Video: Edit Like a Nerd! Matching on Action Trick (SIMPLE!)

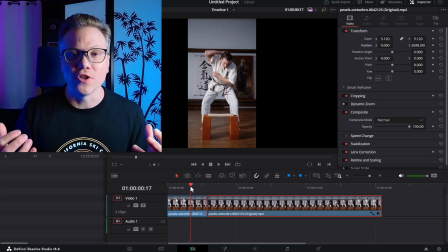222s
You see a lot of different camera switches and what is allowing the camera to do that even very frenetically is the fact that it is like the same punches or kicks that are connecting whatever's happening those actions are providing that seamless connection that allows us to jump in so now this i'm not
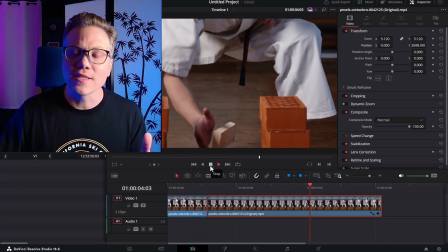240s
completely done now because now it would be nice and with a good story we have a beginning middle and
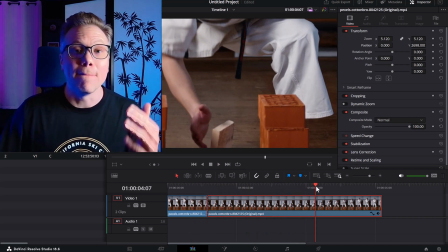244s
end maybe we can jump back out to our original
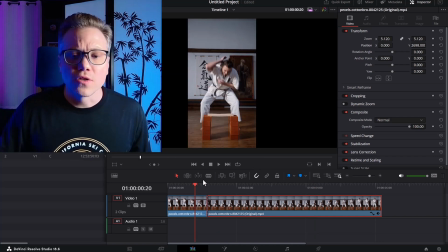249s
frame distance so where would be a good spot to jump
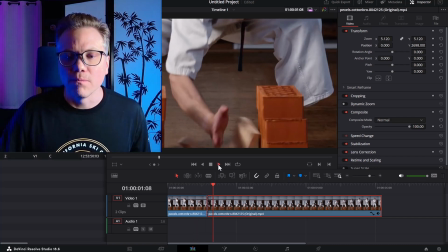254s
back to where we started once we boom we've we've hit the wood let's
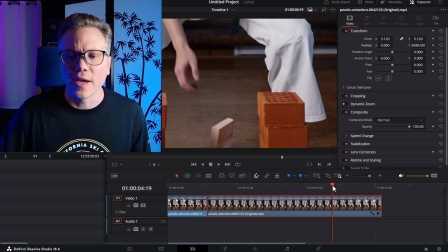258s
look for another action how about rising up okay so right where you see we've got a
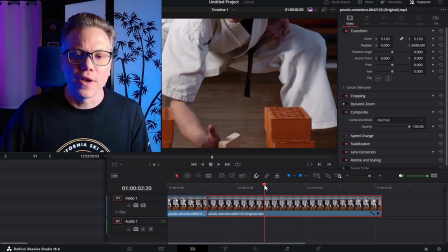263s
little moment of stasis where he's not moving and then maybe
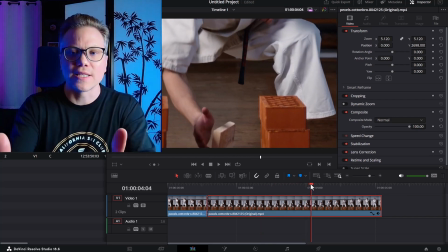269s
right here where the knees where we can see him starting to stand up let's
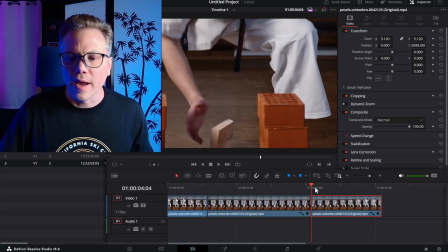273s
make another cut and then we're going to bring this footage here
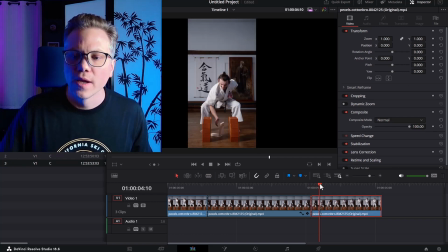278s
this last clip back to the original frame distance now let's watch this all together we have a little moment there and then he is back up and here when
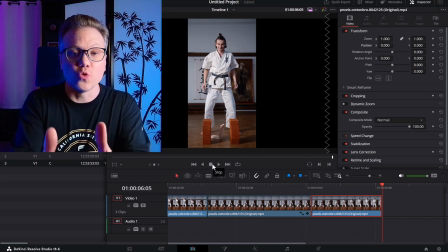294s
he comes back up that rising is now the action that allows us to jump the camera back you don't want to just jump forward sporadically or jump back sporadically there are certain rules in Hollywood editing that allow you to make cuts so that you can move the camera around and do it seamlessly.
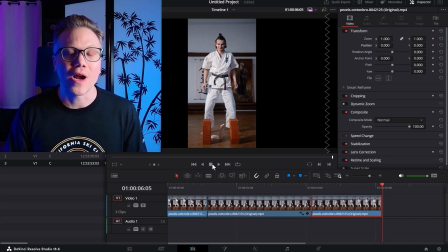314s
And action is one of the primary ways to do that.
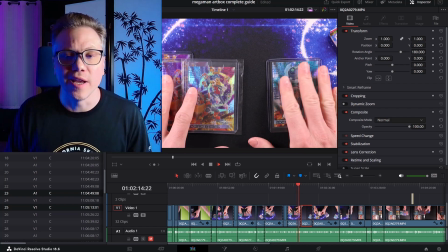317s
So here's an example of where I used matching on action and a more, I guess, unconventional sense.
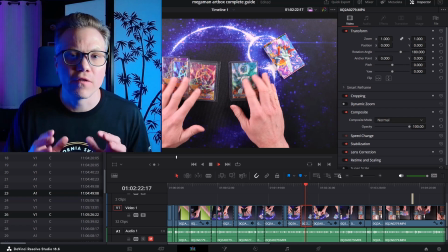323s
This is just a trading card showcase video. So you see right there, I cut from being close up to my far away shot of the whole play mat.
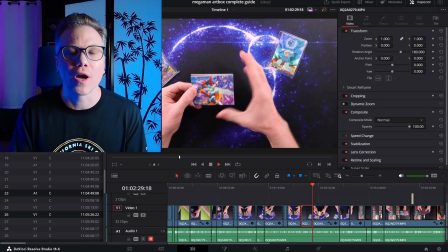332s
So I have two distances I'm playing with here, an up close shot where I'm showing the cards really up close, like you just saw right there.
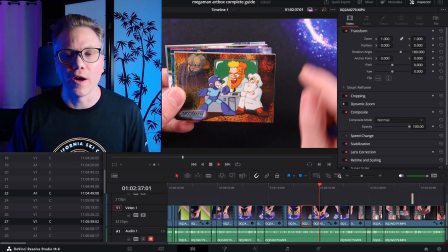338s
And then I will cut often back to the whole play mat where I am grabbing another booster pack or sorting the cards into different piles.
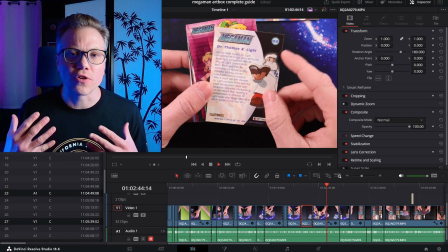347s
And it's important to do this because first of all, changing camera distances can help reset your viewer's attention.
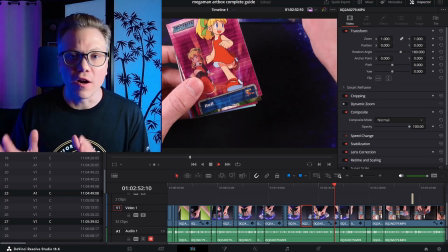353s
But again, you don't want to do it arbitrarily, right? So again, one of the simple ways that you can find a good place to
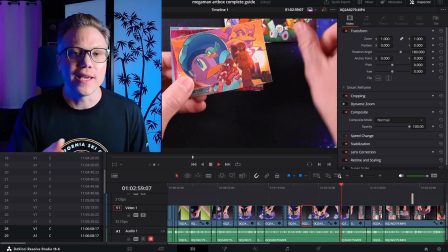362s
cut to change that distance up is to use mashing on action.
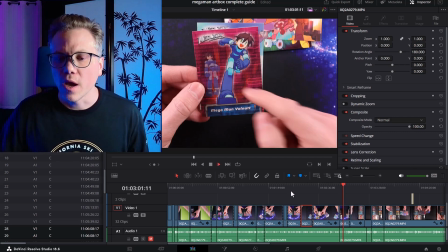367s
So right here, again,
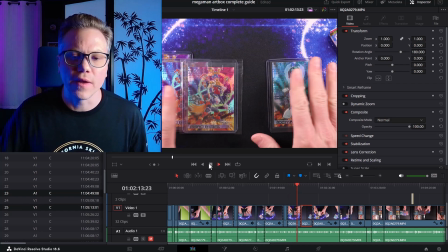369s
if we are showing my three cards here and then watch carefully what I do with my hands right here,
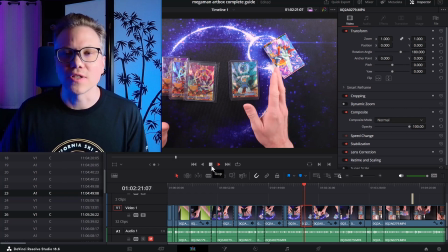376s
I move them over slightly and that allows a little bit of movement to connect to allow me to move back.
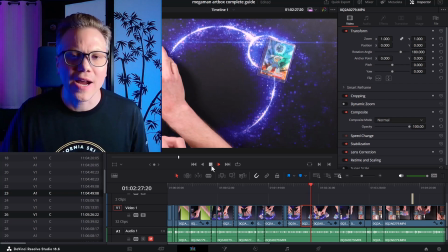384s
And then watch right here as I grab the new stack of the basic cards.
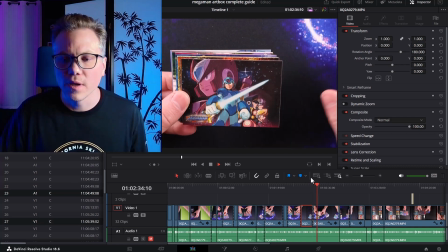390s
As I move them into the center of the frame, I move up the camera. And when I get to the end, watch what I do again here.
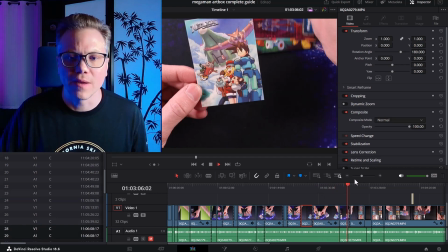397s
As we get to the last card, Mega Man Legends, I move the card off,
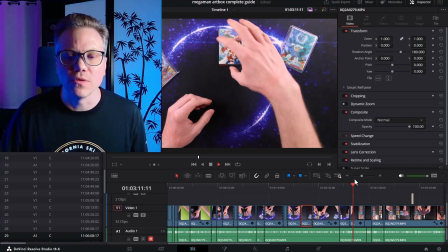402s
slide it, and that slide allows me to reset back to the outer position there.
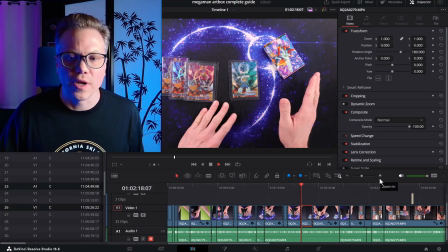407s
And there it is. So here's one cut there. I move my hand a little bit.
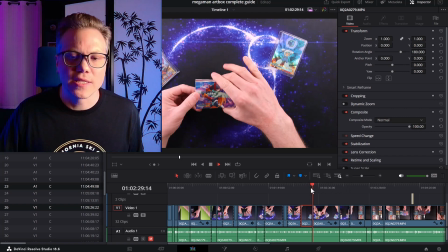413s
Again, another cut here where I placed the cards in the center. It allowed that to be sort of the cut.
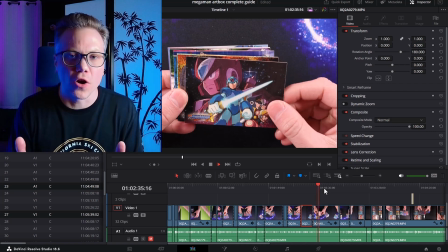419s
A lot of times I'll just right wherever I'm. When I move the cards to the center, that becomes sort of the micro action there where I cut on.
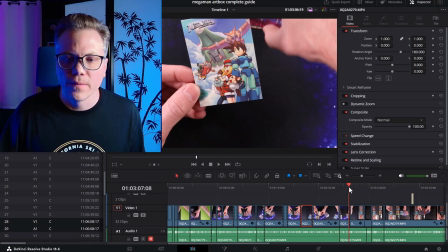425s
And then here at the end of that where I have the last Mega Man Legends card, move it off screen.
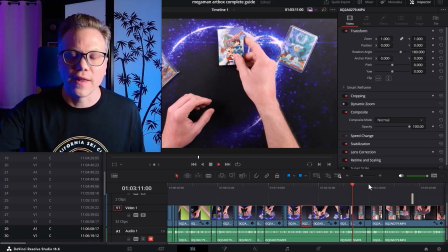432s
And that movement off screen, then I slid it and that became the cut.
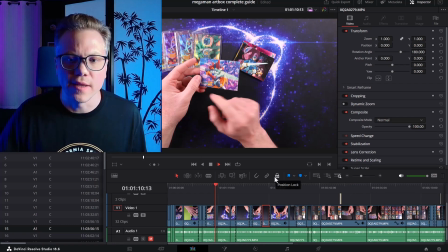436s
But here I sort of lifted up the other stack of the cards and let that be the moment where I cut.
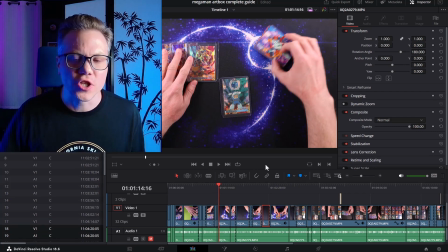442s
So you're just looking for some various actions. You know, does this seem like the right time for a cut? Because you're going to be reaching over to another piece of the play mat. There's gonna be some moment, some movement involved with that. Wait for your hand to get off the screen. Maybe move the card is almost out of screen and then cut there outward.
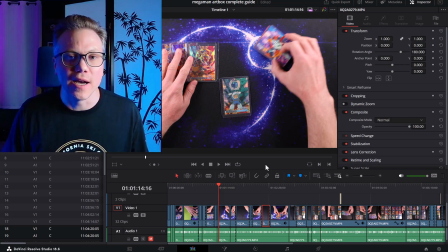460s
And that movement, again, it's exactly what editors are doing when they're matching action in Hollywood films.